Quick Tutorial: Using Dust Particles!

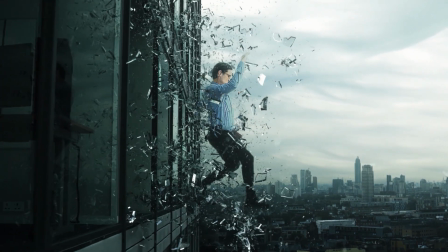(0:07)
What's going on, creators? Chris Kelly here with ProductionCrate.com. All of these shots were enhanced with some aerial particles inside of Premiere Pro.
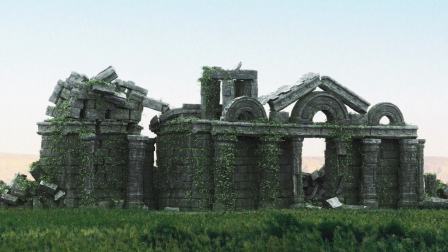(0:16)
I'll show you the tricks to making it happen.
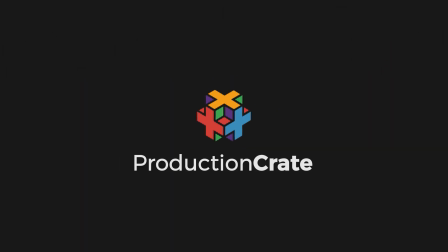(0:22)
Let's start with this awesome lava clip.
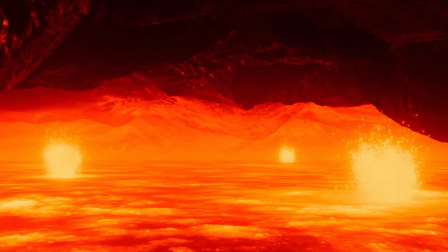(0:24)
Now, I really love this shot, but it is fully CG, so I think a nice touch of realistic dust is gonna help here.
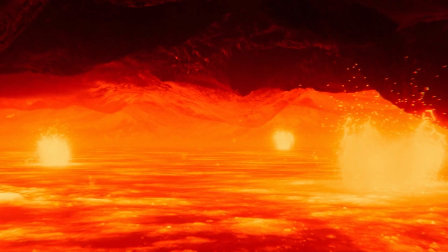(0:31)
They might read as floating ash or something along those lines. Create a duplicate of your video by holding Alt or Option if you're on a Mac and dragging up the video layer.
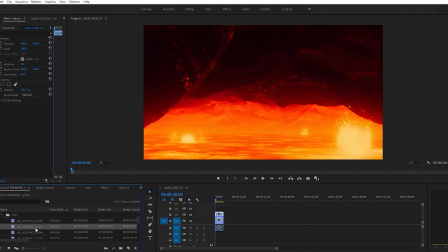(0:40)
Next, you drag on one of your dust elements above both clips. You can get some free dust effects or 4K Pro options from footagecrate.com.
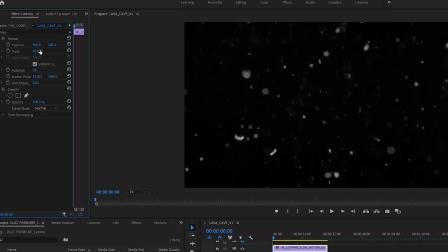(0:48)
I'll put a link to those down below. Since mine is 4K, I'm gonna go ahead and scale it down to fit and drop the opacity to 0.
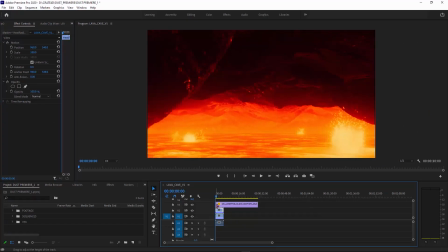(0:56)
Select the duplicate lava clip and change your blend mode.
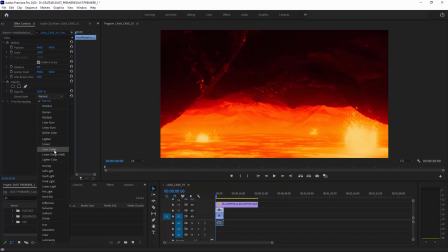(1:00)
My three favorite blend modes for using dust elements are screen, color dodge, or linear dodge. Those all work pretty well for bright, luminous scenes. For this one, I'm gonna go ahead and use screen.
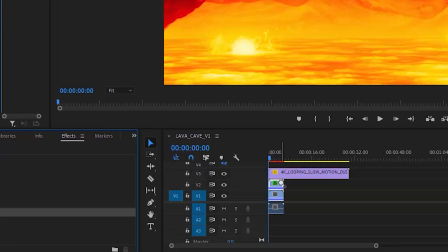(1:11)
Now apply a set matte effect to your duplicate lava footage. Take your matte from video 3 layer or whichever layer your dust clip is on.
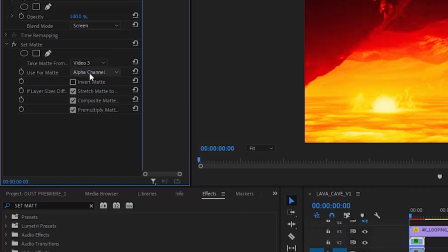(1:20)
Since mine is video 3, that's what I'm gonna select. We don't want to use alpha for this since there isn't actually any alpha channel in these, so instead I'm gonna select luminance.
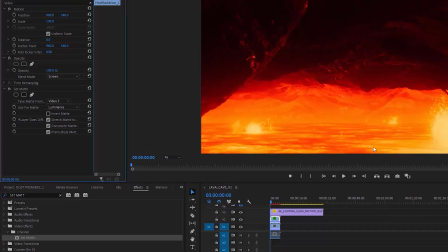(1:28)
Try a few different blending modes to see what works best for you.
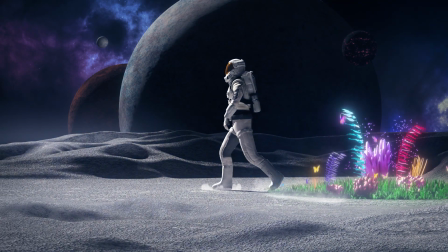(1:35)
All right, for this rad spaceman walking shot, this was made by artist Wes Richardson, aka Snatchin' Snacks.
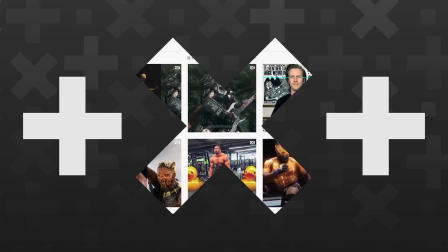(1:41)
Make sure to check out his Instagram. I think this shot could look cool with some extra dust. I mean, that's why we're here, right? This loop and dust clip should work just fine. Since the spaceman walk shot is a tracking shot with the camera moving linearly, we can fake that pretty easily inside of Premiere Pro.
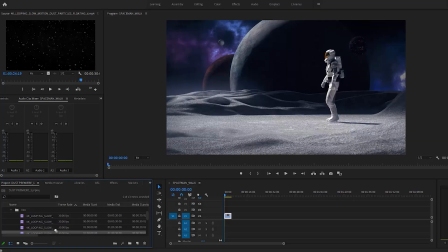(1:57)
The spaceman walk is 1080p, so we're gonna leave our dust clip at 4K resolution.
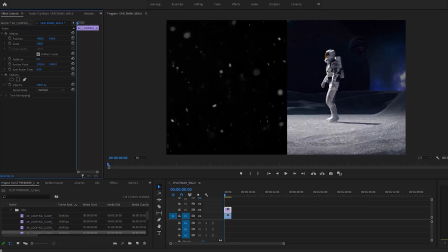(2:02)
Create a position keyframe with your dust clip to the far left, and then create a position keyframe moving it to the far right.
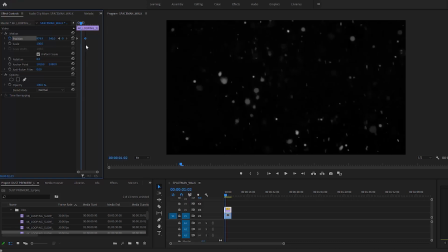(2:10)
Set those keyframes to be at the beginning and end of the clip, and now our dust will look a bit more like it's in the scene and reacting to the camera movement. Go ahead and make this a nested sequence. Next, add a crop effect. The circular crop is gonna give us a nice natural fall off.
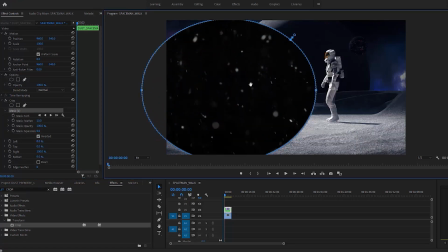(2:26)
We can make the feather pretty high for this. Change the blend mode on your nested dust layers to screen.
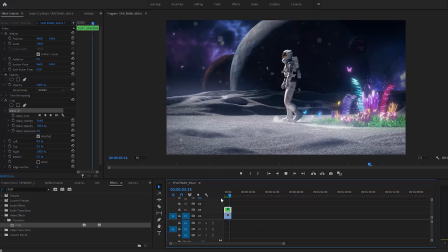(2:32)
Now we can see it working pretty well. I think I'd like a little bit less dust in the sky, so I can just move my crop mask around.
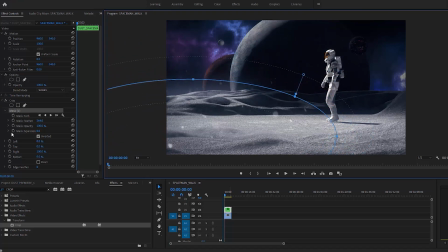(2:39)
Dropping the opacity way down is gonna make it more subtle and less distracting. 20% works pretty well for this shot. Anytime your dust looks a little off, trust your eyeballs. They're very good at spotting what looks real and what looks fake.
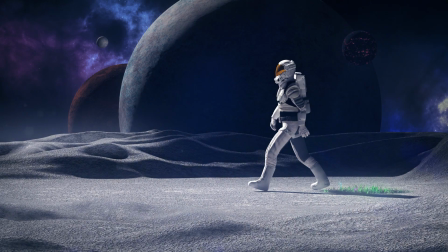(2:53)
If it looks off to you, chances are it's gonna look off to your audience as well.
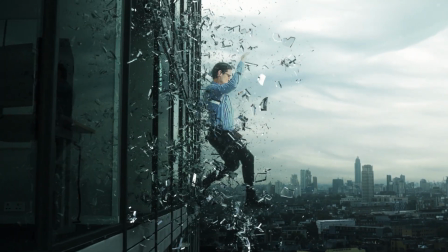(2:59)
For this radical window jump shot, all I did was use an animated linear wipe effect to roughly time it with the camera movement.
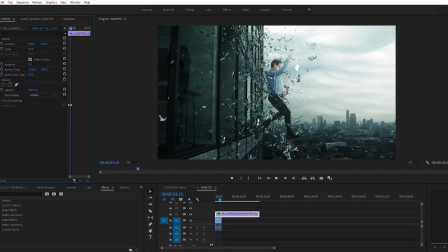(3:07)
I also made some minimal color correcting to it to make the white dust more of a bluish green to match the footage.
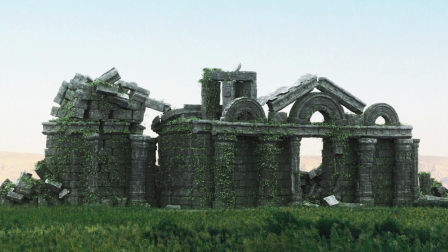(3:16)
This one is also pretty simple, but pretty cool.
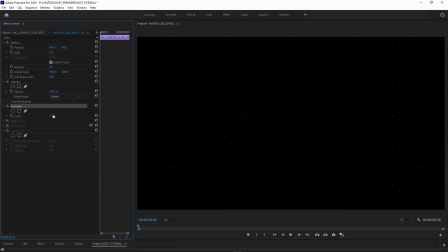(3:19)
I use the replicate effect, which creates these mirrored tiles, so I can make the dust particles look a lot smaller than they actually are. I brought the count up to 5 for this and did a little color correcting with the RGB curves to make the particles a bit more green.
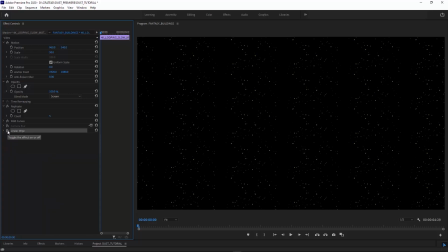(3:34)
I used another linear wipe here to crop out the ground so it looks like the particles are coming from the plants a little bit more, kind of like a plant pollen. I added some slight camera blur afterwards, and a screen blending mode brought it all together.
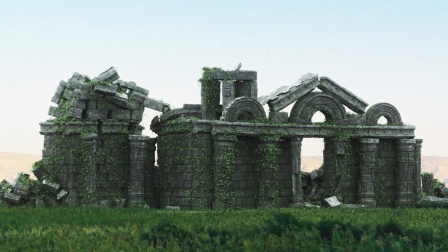(3:47)
Alright, I hope all those tricks work out for you. If you want more tutorials in Premiere, let me know in the comments below.
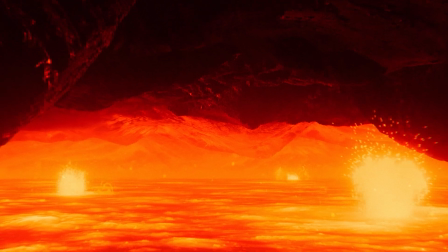(3:52)
Check the description for links, and remember to make it awesome. Later, creators.